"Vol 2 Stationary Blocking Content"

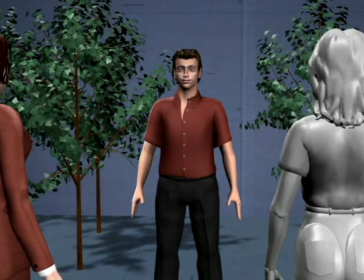(29:02)
Here the man makes an important speech, and by moving he takes control of the scene, but his purpose is to get everyone's attention and not necessarily to take over their territory.
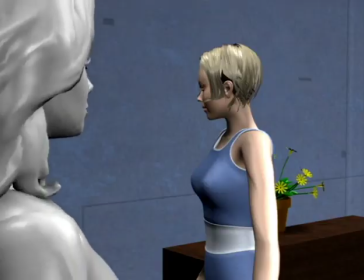(29:14)
Discomfort is a big reason why people move in real life.
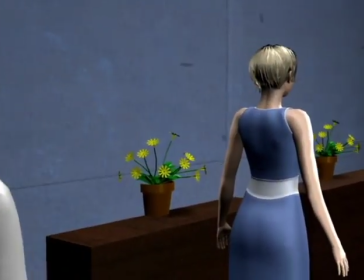(29:17)
When we're feeling uncomfortable, it's like something is gnawing at us, and we want to move to shake the feeling off, or at least avoid standing still.
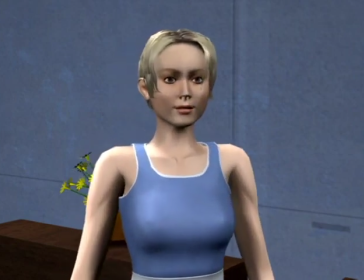(29:25)
Here the woman is uncomfortable as she's waiting for the results of a job interview, so she moves to avoid feeling and to dissipate the energy.
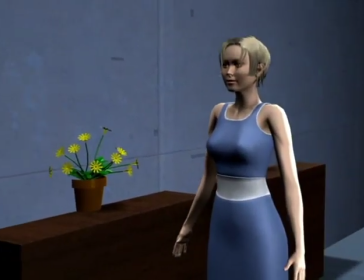(29:32)
It's easiest to block if we plan to have the character move between a set number of stops instead of moving at random, so we don't have to set up an infinite number of cameras.
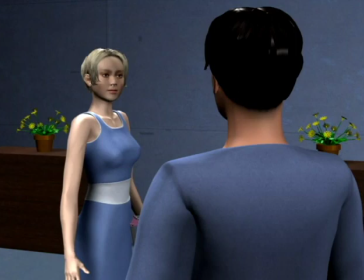(29:43)
Discomfort can bring subtle meaning to a conversation.
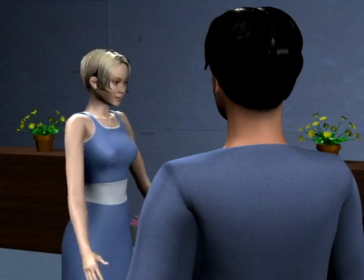(29:46)
Here the man and the woman are talking, and as he addresses something she may be lying about, she walks over here, which makes her discomfort quite clear.
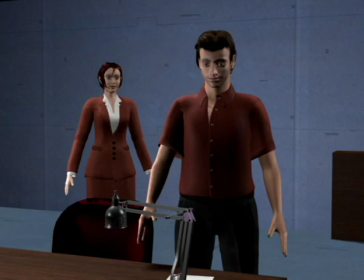(29:57)
It's very common for people to cover up discomfort with movement that seems to have a purpose.
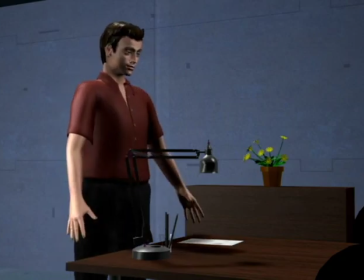(30:02)
In the shot from earlier, the man could just as well be pretending to be curious about objects in the room, but really be trying to hide his discomfort.
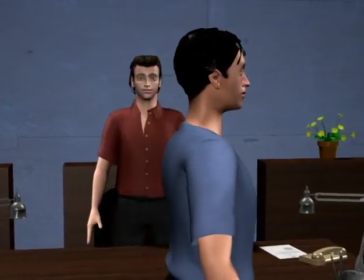(30:11)
Discomfort can also be positive. If a character is very excited or eager, he has a lot of bubbling energy he needs to expend somehow.
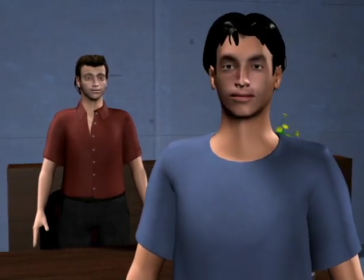(30:19)
Here the character has received terrific news, so he can't help but move.
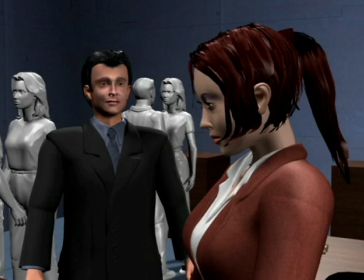(30:25)
Becoming more personal is when a character moves closer to another character to become more intimate, more confidential, or more sincere.
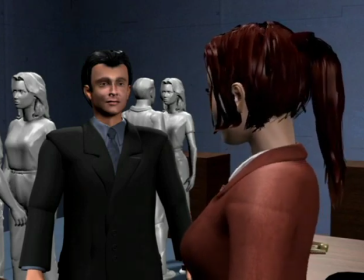(30:32)
Here the man tries to convince his ex-wife that they should get back together, at least for the sake of the children.
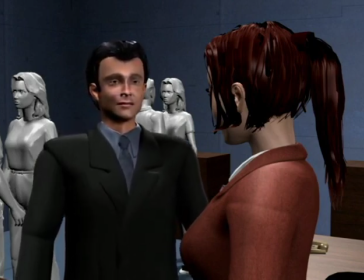(30:38)
So as he becomes more personal and unguarded, he steps forwards.
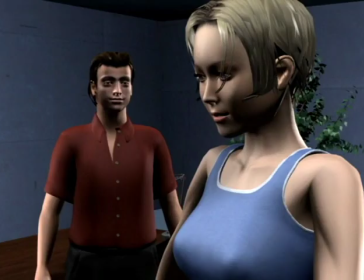(30:44)
Becoming more personal usually means stepping closer, but it can simply mean making oneself visible to the other character.
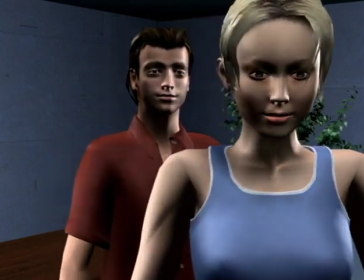(30:50)
Here the man steps closer, but the woman turns away. So we'll have him walk over on the other side and into another shot.
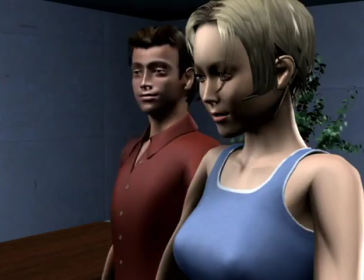(30:58)
The woman turns back, and the man steps back into the previous shot again. A lot of scenes have one character trying to become more personal with the other,
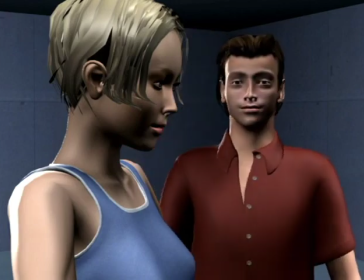(31:06)
and designing the movement as a continuous attempt at this can bring action to a scene that doesn't automatically have any.
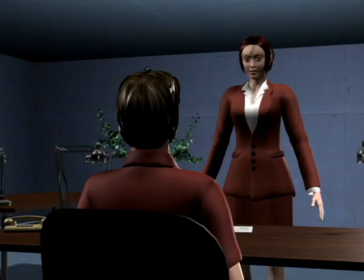(31:15)
Finally, becoming more private is the opposite.
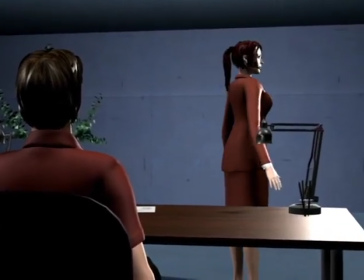(31:18)
Here the character walks away, which can either mean some form of emotional withdrawal or rejection, or just a desire to be a little more private.
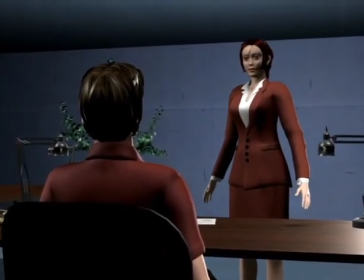(31:26)
A lot of character movement is really an alternating dance between becoming more personal and becoming more private.
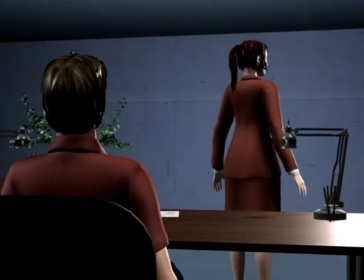(31:32)
So moving between a couple of marks, it's fairly easy to create motivated and organized action as long as the dialogue calls for it.
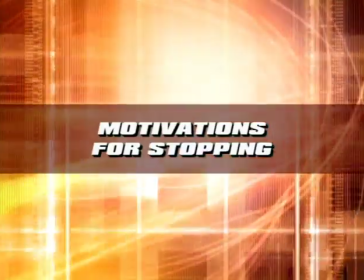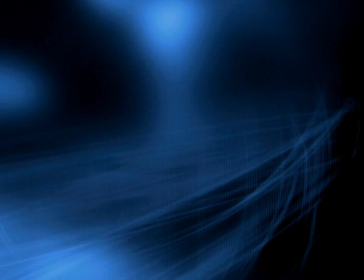(31:45)
Equally useful is to look at why characters stop moving. Here we'll work with 5 reasons: stopping to end movement, stopping to think or feel,
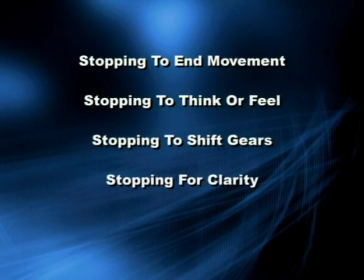(31:54)
stopping to shift gears, stopping for clarity, and stopping for the camera. As with the reasons for movement, none of these exist in a vacuum and often overlap.
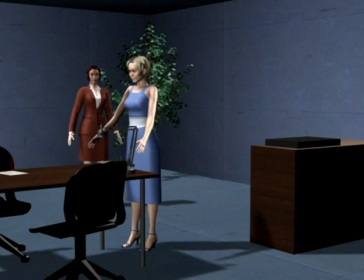(32:06)
Stopping to end movement seems very obvious, but what is meant by that is stopping when the motivations we looked at in the last chapter no longer exist.
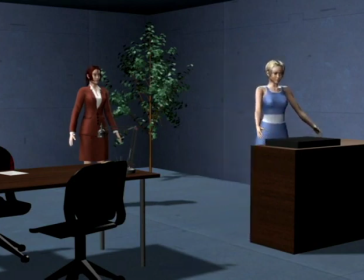(32:13)
Here the blue woman is rushing to pack her bags to go see her boyfriend who's been working in a different country, so that would be highly motivated initiative.
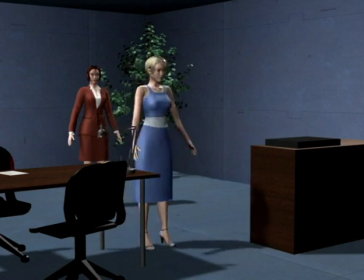(32:21)
But the red woman knows that the boyfriend hasn't been faithful and finally breaks it to her. The blue woman slows to a halt, suddenly lacking purpose.
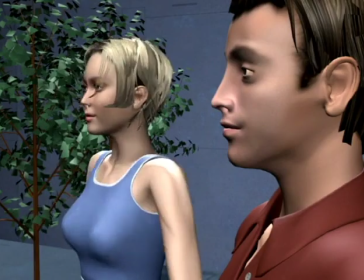(32:30)
Here the woman is moving away to become less personal because the man doesn't want to be open about something.
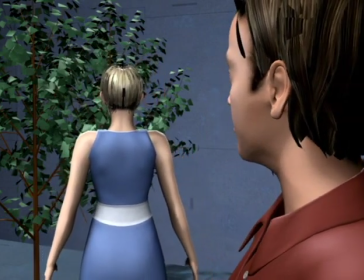(32:36)
As he begins opening up, she no longer has that reason and stops.
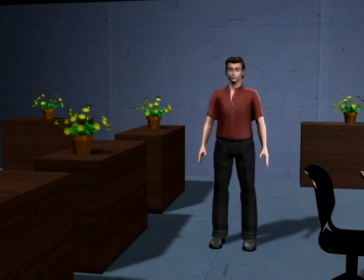(32:42)
Stopping to think or feel is interesting because as soon as something grabs our attention, we forget to move.
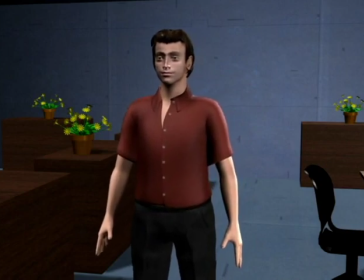(32:47)
Here the character is moving from point A to point B, but suddenly remembers something and stops to think.
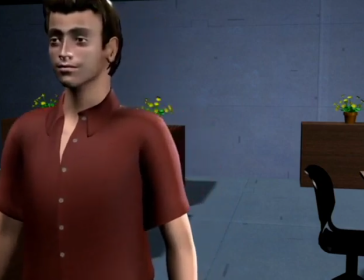(32:53)
Seen like this, it's almost amusing because it shows how few things we're really able to do at the same time.
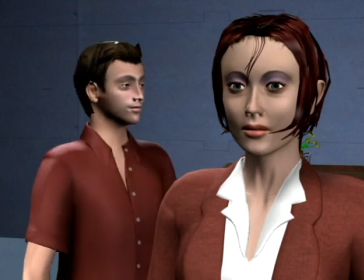(33:00)
A classic example of stopping to think is when a character leaves a dialogue.
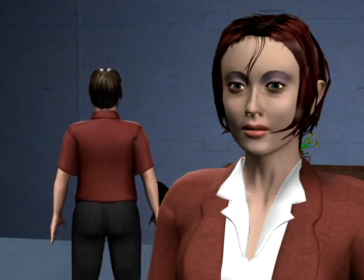(33:05)
Here the man walks out, but suddenly thinks of something to say or changes his mind about something, so he stops as he considers.
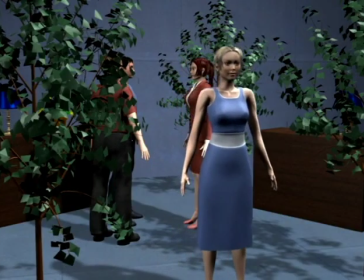(33:13)
Here the woman leaves a conversation, but stops for a moment to feel and reflect on it.
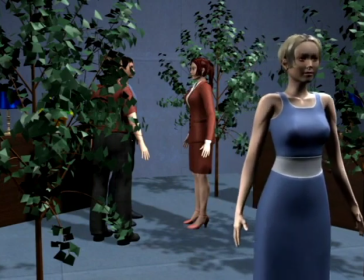(33:19)
Again, as soon as her attention goes inwards into her emotional and mental world, she loses awareness of the physical world and forgets to move.
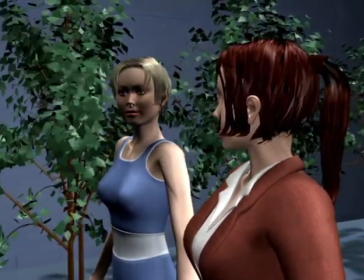(33:28)
Another example of stopping to feel is when 2 characters are walking and their dialogue suddenly becomes more sincere.
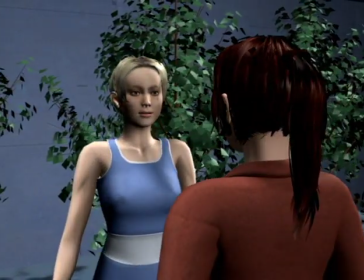(33:33)
So they stop in front of the camera for more personal dialogue.
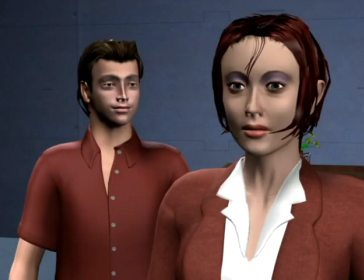(33:38)
Stopping to shift gears is a momentary stop that happens as a prelude to another movement.
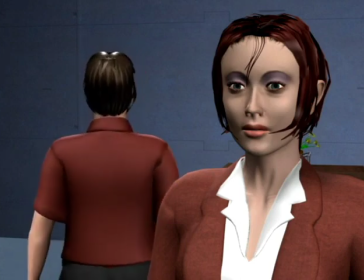(33:43)
If we continue with one of the previous examples, let's say the man hasn't had the courage to express his true feelings.
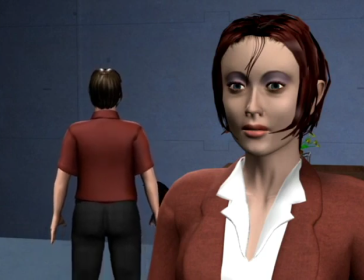(33:49)
But as he realizes that this may be his last chance, he stops to gather courage.
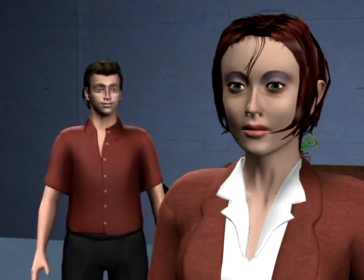(33:54)
Then turns around and begins to become more personal again. In this scene, the red man has been very overbearing.
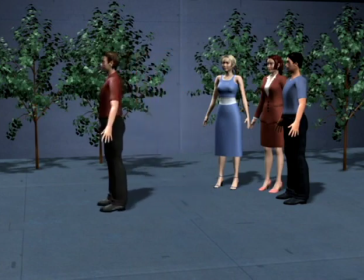(34:03)
As he walks out, he's essentially becoming more private. But as one of the other characters yells an insult, he stops to shift gears,
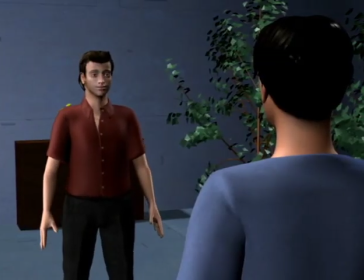(34:11)
then turns around and walks closer to appear threatening, which is motivated by control or territory.
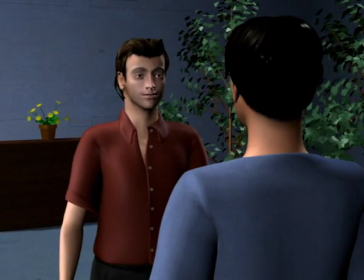(34:17)
We're really just doing 2 movements back to back, but inserting a little pause to break it up emphasizes the change more.
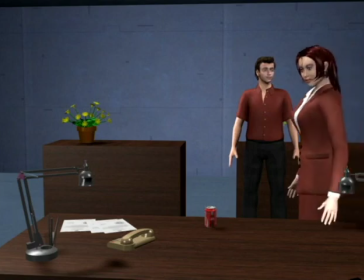(34:25)
In this scene, the woman is busy with legitimate purpose, so the movement is based on initiative.
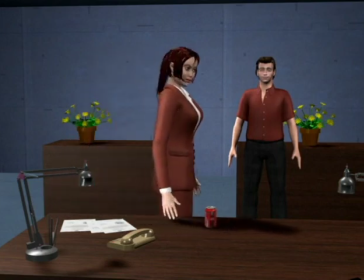(34:31)
Suddenly the man begins asking questions about something that makes her wonder if he knows a certain secret, so we want to switch to discomfort.
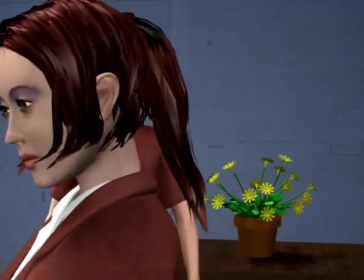(34:39)
The extra pause as we shift gears says it all.
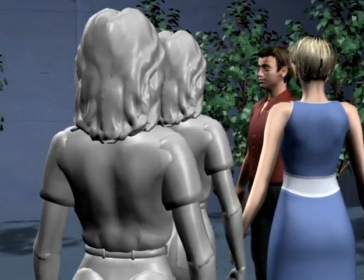(34:46)
Stopping for clarity serves to emphasize and underline something.
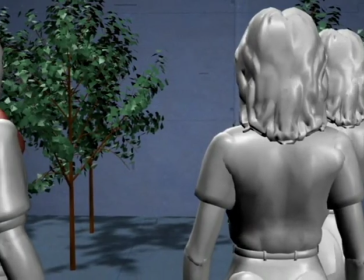(34:50)
In the last chapter, the man brought extra attention and importance to what he was saying by moving.
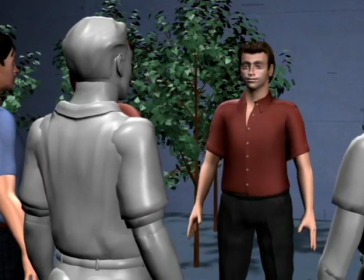(34:56)
Stopping at just the right moment, the man suddenly becomes very direct, which brings particular focus to that line.
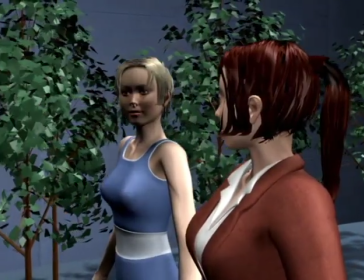(35:03)
The example from before where the women stop in front of the camera also brings clarity.
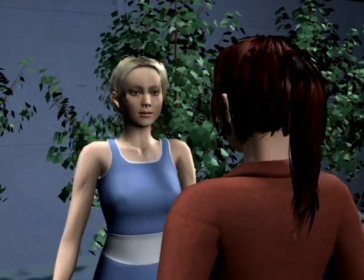(35:08)
As they stop, the scene becomes more focused and we pay new attention to what they're saying.
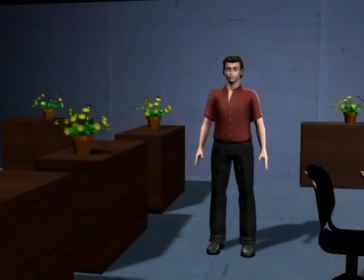(35:15)
The last motivation is deliberately stopping in front of the camera for the sole purpose of showing the character to us and deserves its own separate discussion.
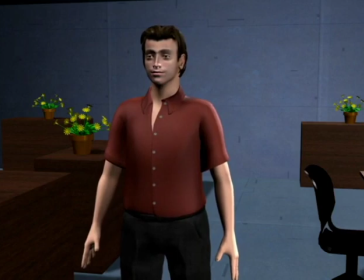(35:22)
As the man walks in, he stops for a moment right in front of the camera for the only reason of giving us insight, then continues out of the frame.
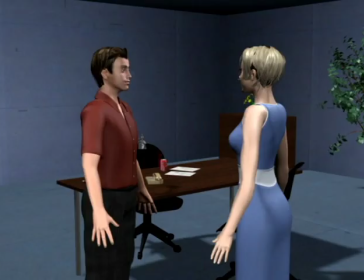(35:32)
This is, of course, very easily stopping to think or feel.
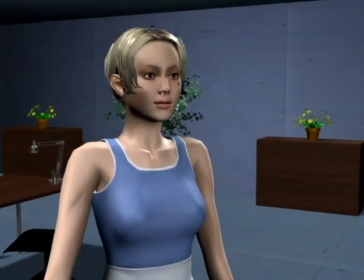(35:36)
Here the woman leaves a dialogue and stops to reflect for a moment, but it's clear that the reason she's stopping here is that that's where the camera is.
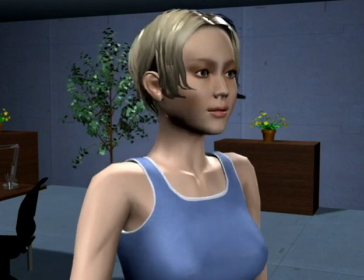(35:43)
What it does is give us a unique perspective, and it allows us to know something about the character or to know that there's something we don't know, which in any case brings us deeper into the story.
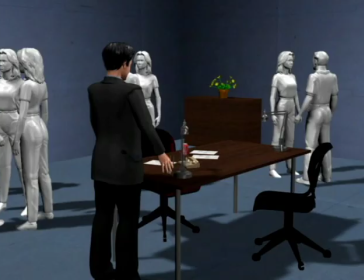(35:53)
The great thing from a storytelling perspective is that we get to see something that no one else in the story gets to see.
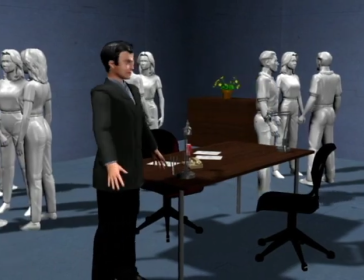(35:59)
In a corny but effective example, a government building is under heavy security to protect against aliens disguised as humans.
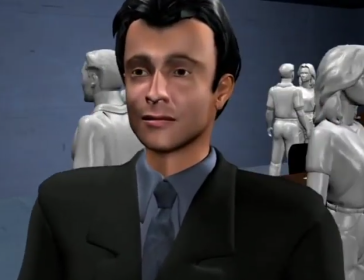(36:07)
As a Secret Service agent walks past us, he stops, there's a red glow in his eyes,
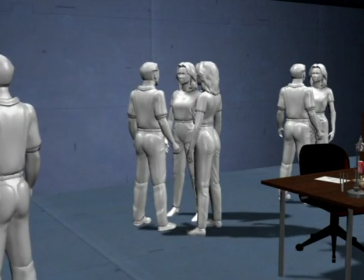(36:12)
and we suddenly know something the characters don't, which does a great job at drawing us in.
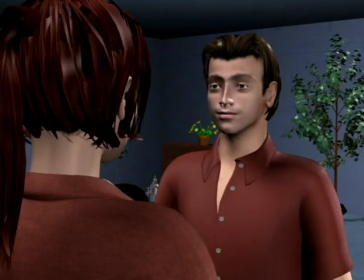(36:18)
Last but not least is a simple reaction shot where a character stands for a moment at the end of a scene.
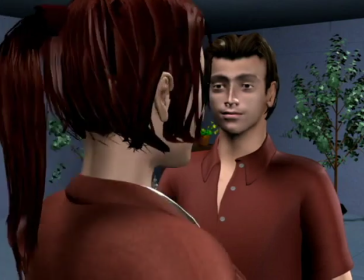(36:23)
Here the man has had a conversation with a woman, who then walks out.
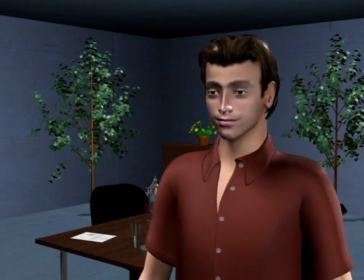(36:28)
The simple fact that he stands for a moment turns it into a thinking or feeling shot, and there's no need to act it or be heavy-handed about it.
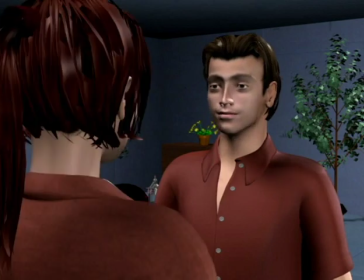(36:36)
A variation that's just as useful is to have him walk out after a moment of thinking or feeling.
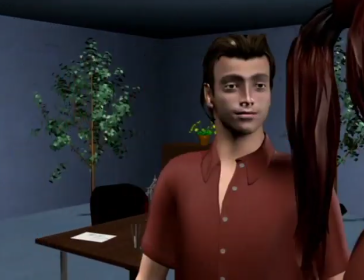(36:41)
Again, the woman walks out.
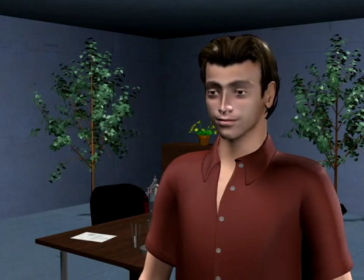(36:43)
He stands for a moment, which adds instant depth, even if there's no particular motivation for it, and then walks out, clearing the frame.
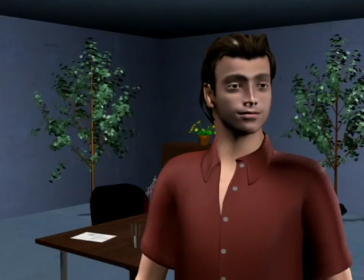(36:51)
The only difference here is that ending on the reaction with no movement makes the character look a little more punched out.
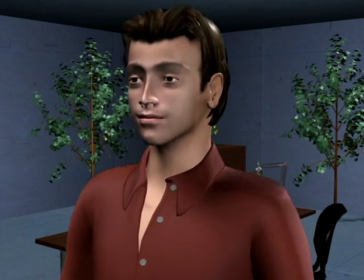(36:58)
And ending with him walking out makes him look a little more active, so the thinking and feeling only last for a moment.
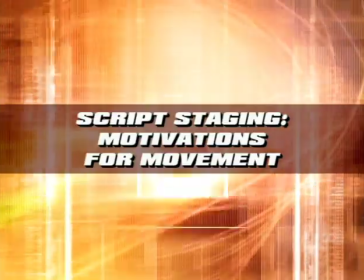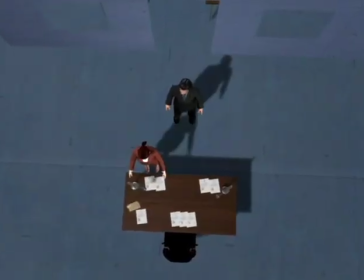(37:08)
At this point, let's stage a scene to try out the motivations from the last two chapters.
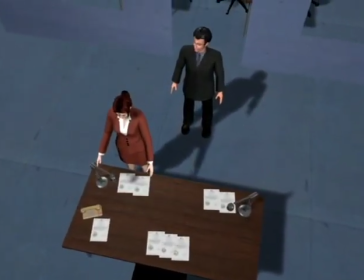(37:13)
This scene is between two attorneys, Jennifer and Damien, who used to be dating but are now just working together on a case.